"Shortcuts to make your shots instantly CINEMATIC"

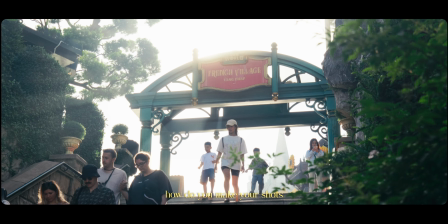People ask me all the time, how do you make your shots look like this? And my answer is simple.
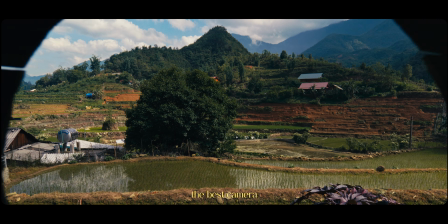Cinematic shots aren't just about having the best camera, it's about how you see the world.
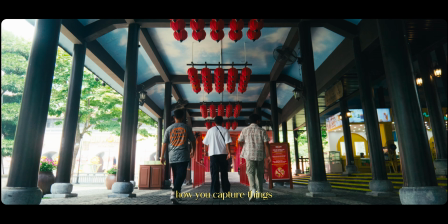It's about how you capture things.
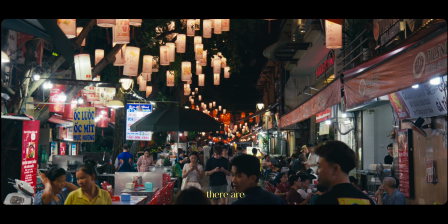And as I was walking through Vietnam capturing these shots, I've realized that there are certain things that I do while shooting the clips that make it more cinematic. So let me walk you through 10 things that I used while filming there that can instantly transform your clips and make it cinematic.
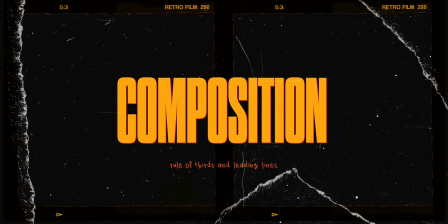Whenever I'm out filming, the first thing that I think about is composition. Where I place the subject changes everything.
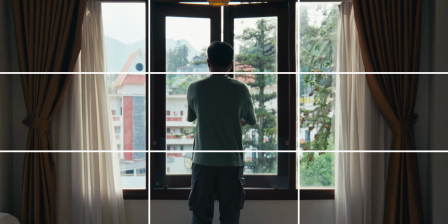Sometimes I use the rule of thirds to create balance, and sometimes breaking that rule and centering your subject feels more powerful. So I try to play around with different composition techniques and go for whichever one suits the situation the best. Something else that I used in the streets of Vietnam is leading lines. Well, I've always used leading lines, but I used it even more there.
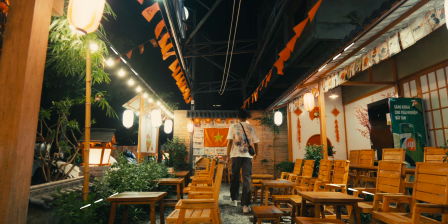A road, a river, or even a row of market stalls can guide your viewer's eyes directly towards your subject, making the shot feel more intentional. But composition alone can still feel flat, and that's where depth comes in. Every cinematic shot that you see usually has a midground, foreground, and background.
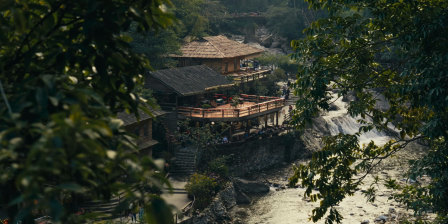So maybe you're filming through leaves and your subject is in the midground,
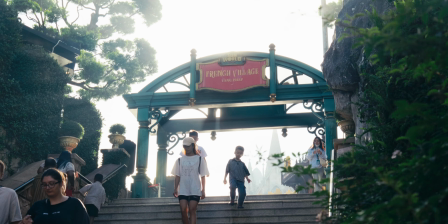and the background is some sort of a building or a temple or open skies.
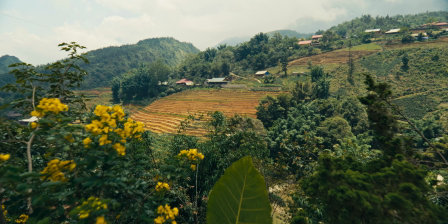So that's layering, and that layering creates dimension. And then of course, light. You can't control the sun, but you can learn to work with it. Harsh midday sun gives strong contrast.
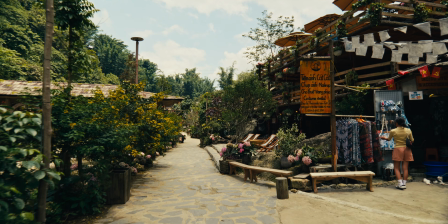So when I was shooting in Cat Cat village, it was bright sunny day, so I got a lot of contrasty clips. Meanwhile, when I was shooting there during golden hour, it gave a soft cinematic feel which makes the shots look more dreamy.
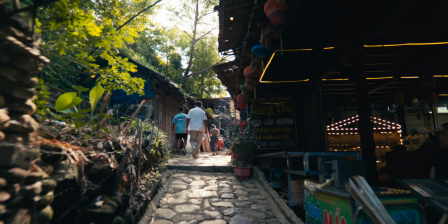You can see it for yourself. Now let's talk about movement. Even the smallest camera movement adds a parallax effect and makes the world feel more alive.
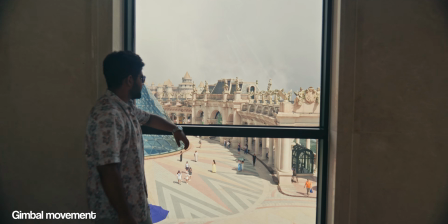A gimbal walk, a slow handheld push. It's simple, but it changes everything.
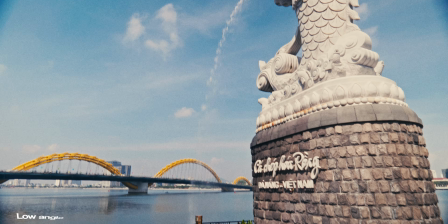And sometimes it's not about movement, but perspective. Shooting from a low angle makes the world feel more big and dramatic.
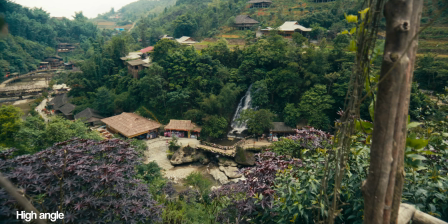Shooting from above, like a drone view, makes the world feel more grand and surreal. And of course, a single shot is never the whole story. That's why sequencing matters. So whenever I see a subject or I plan to shoot something, I take 3 different shots.
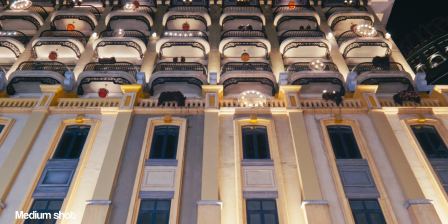A wide shot to establish the scene, then I move to a medium shot to show the subject, and then finish it with a close-up. And that simple structure alone can make your shots feel more intentional and not just random clips. Another thing that often gets overlooked when you're trying to make your videos look more cinematic is text and titles. And these are some of the fonts that I typically use in my videos. You can browse around sites like thefont.com where you can find some of these fonts for free, and they really are a game changer. I mean, really think about it. When you watch a great film, the fonts, the titles, the way things animate onto the screen, all of it adds to the mood. But here's the thing. Creating those animations from scratch takes forever, and that's where today's sponsor Motionary comes in. Motionary is a platform created for creators like me and you with millions of curated assets.
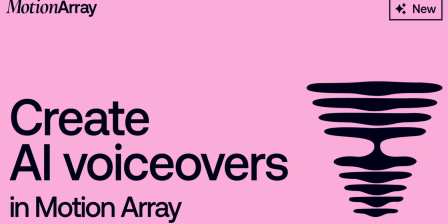From video templates, music, LUTs, AI voiceover, sound effects, stock footage, and many more.
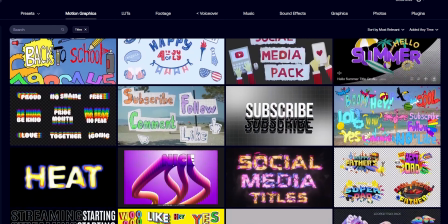For this project, I searched for a bunch of different motion graphic templates, and I found this specific one to be very aesthetic and cinematic.
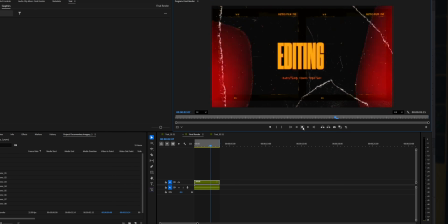So what I did is I downloaded it, I dropped it into my edit, and I just swapped the text, and just like that I got what I wanted.
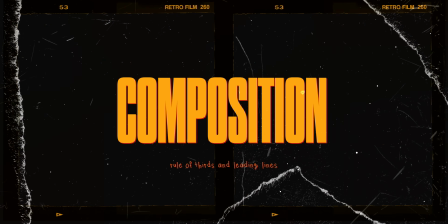And if I were to create this animation manually, it would have taken me hours and hours. Instead, I just got it done in minutes.
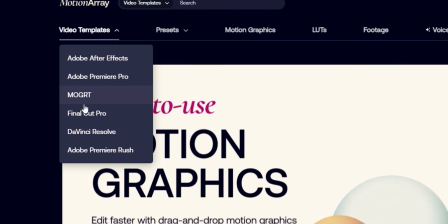And the best part is Motionary works with Adobe Premiere Pro, After Effects, DaVinci Resolve, Final Cut Pro, and even Adobe Premiere Rush. Plus, you can download unlimited assets. So if you want to save your time and make your shots look more professional, you definitely have to check them out.